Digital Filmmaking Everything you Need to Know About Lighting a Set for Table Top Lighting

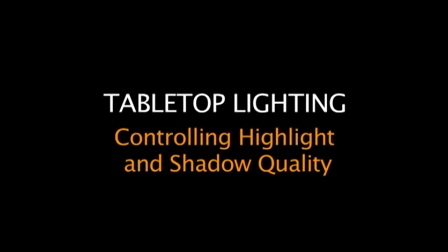Hello and welcome to Tabletop Lighting, controlling highlight and shadow quality. This is probably the most fun section of this entire series because it's probably the most fun you can have with a camera and a tabletop.
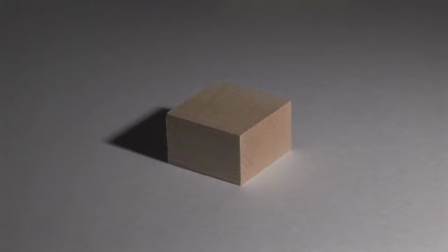Okay, let's get started. The first thing we're going to learn about is controlling shadow detail. Let's look at this cube right here. Let's just say that there's a hard light source coming in from the top right hand corner and it's affecting it and making that shadow, that hard shadow on the left hand side of the frame. Now by hard shadow I mean that it has sharp lines and it has a very definite form, unlike this one for instance,
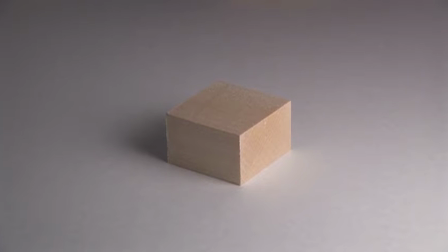which is a very diffuse shadow, very soft and has soft lines instead of the hard ones as in the first one.
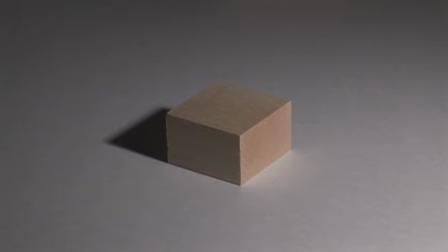Now let's go back to the one lit by the hard light again with a hard shadow. Notice that it has a side right there that is the lightest side. It's lightest because it's closest to the light source and it's acting as a big highlight, a very big soft highlight across that entire face. Then we have the top one.
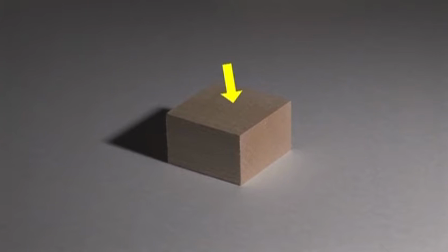That is the second lightest side, mainly because it's facing away from the light and therefore it's not getting as much light as the right side. Then we have the third side, which is the darkest side. It's the side facing furthest away from the light source and therefore it's getting the least amount of light, thus the darkest side.
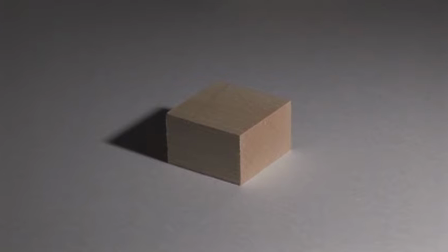This shading quality, the difference between the lightest side, the medium side, and the darkest side, and also that shadow that's behind it, is what makes this cube look three-dimensional. And it's important to do that considering that we're shooting with a device that only has one eye and therefore doesn't see three dimensions like human beings with both of our eyes that allow us to perceive in 3D.
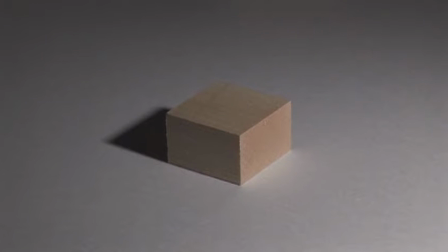Essentially, the camera sees everything as flat, and the only way to make something pop out of the frame and kind of feel like it's three-dimensional is by using lighting. And the shading, the actual shadow that the object creates on the surface, is just as important as the actual light that falls on the subject to create that illusion of three-dimensionality.
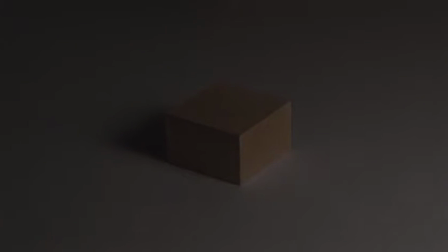Now we can control that shadow quality by adding diffusion to the light source, by changing the shape of the light source, by making it larger.
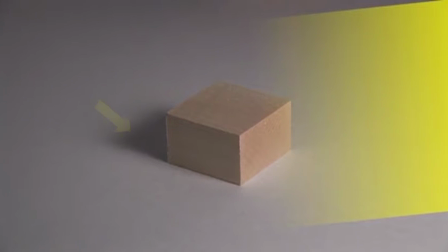The larger the light source, the softer the shadow. So we just made this into a broad, large light source instead of that tiny one that was there before. And the shadow became a lot softer because the light source itself is wrapping around the object and surrounding it with light,
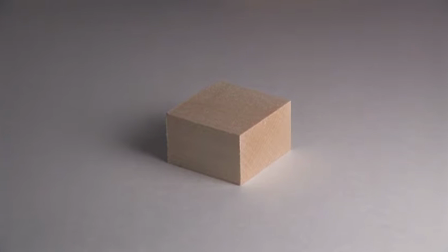and therefore the shadow just keeps getting softer and softer. The more you can see us moving that piece of diffusion on the right side closer to the object, the more it's going to change its character.
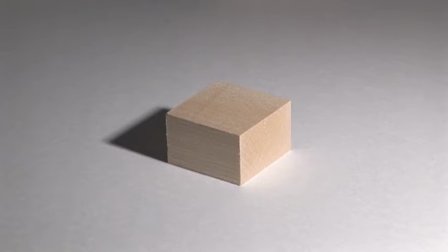When we go back to the hard lighting, you can see that it's a major difference. Now we're going to drop another object into that frame, so you can see something totally different.
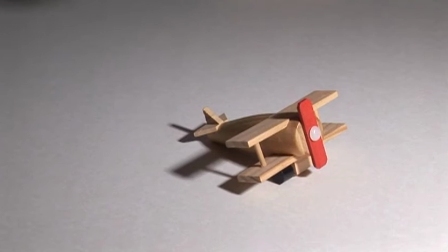This little wooden airplane is made out of the same material as the wood block, so what's going to happen is it's going to absorb light in the exact same way.
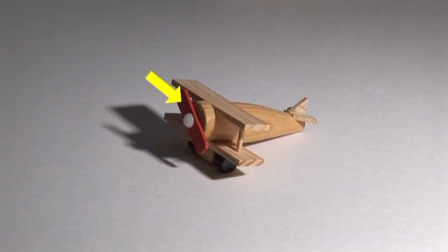But it has a much more complex shape than the woodblock. Now we're going to turn it away from the light so we can get better modeling on it. We're going to add a little white card on the left side so that we can get the same contrast ratio as the woodblock from light to dark.
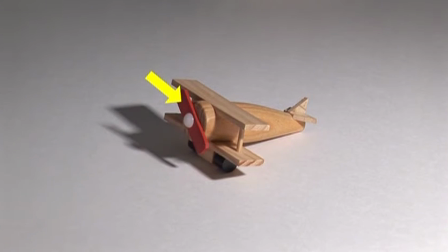Now the red propeller feels like it's getting the same amount of light as the darkest side of the woodblock. Now we can start looking at the shadow quality. You'll notice that it has a hard shadow, which means it has very sharp edges.
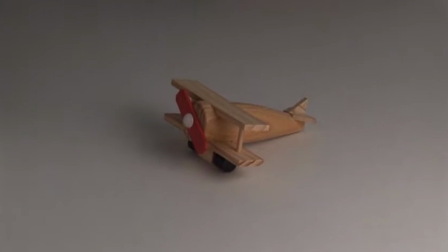But when we add diffusion, watch what happens to the shadow. It becomes a lot softer, just like when we diffuse the light for the cube.
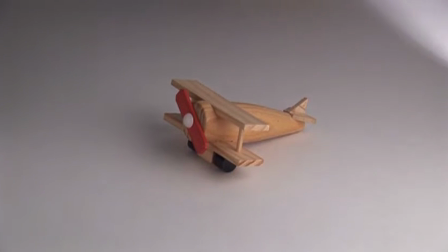So even though the airplane has a much more complex shape than the cube, adding diffusion to the light is going to have the exact same result.
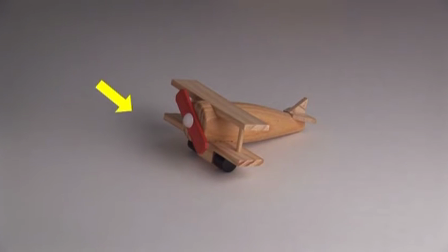It's going to wrap the light around the airplane and make a very soft shadow on the other side. Now notice the darkness of the shadows on the airplane, especially that one right there underneath the wing, and also the one in the tail.
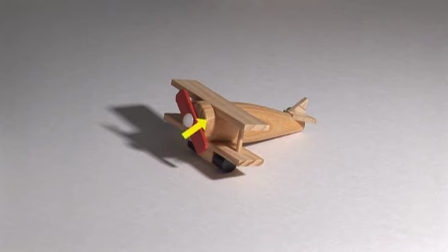Now the interplay between those shadows right there and also the highlight that's right there on the airplane makes this image feel like it has good contrast. The one thing that good contrast does in an image like this, especially for tabletop though, is that it takes the attention away from the texture of the wood itself. Let's see what happens when we drop in this diffusion, and we're going to go ahead and brighten up the scene a little bit.
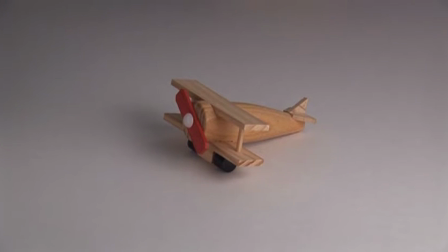Notice how the shadows underneath the wing and underneath the tail have become a lot softer, and therefore they're not drawing attention away from the texture of the airplane itself, which is the wood. Watch what happens again when we go to a high contrast lighting situation. The shadows are drawing attention away from the texture. Now that we've learned what light does for these wooden objects that absorb highlights and absorb light, let's see what it does for chrome objects, which are a lot harder to light.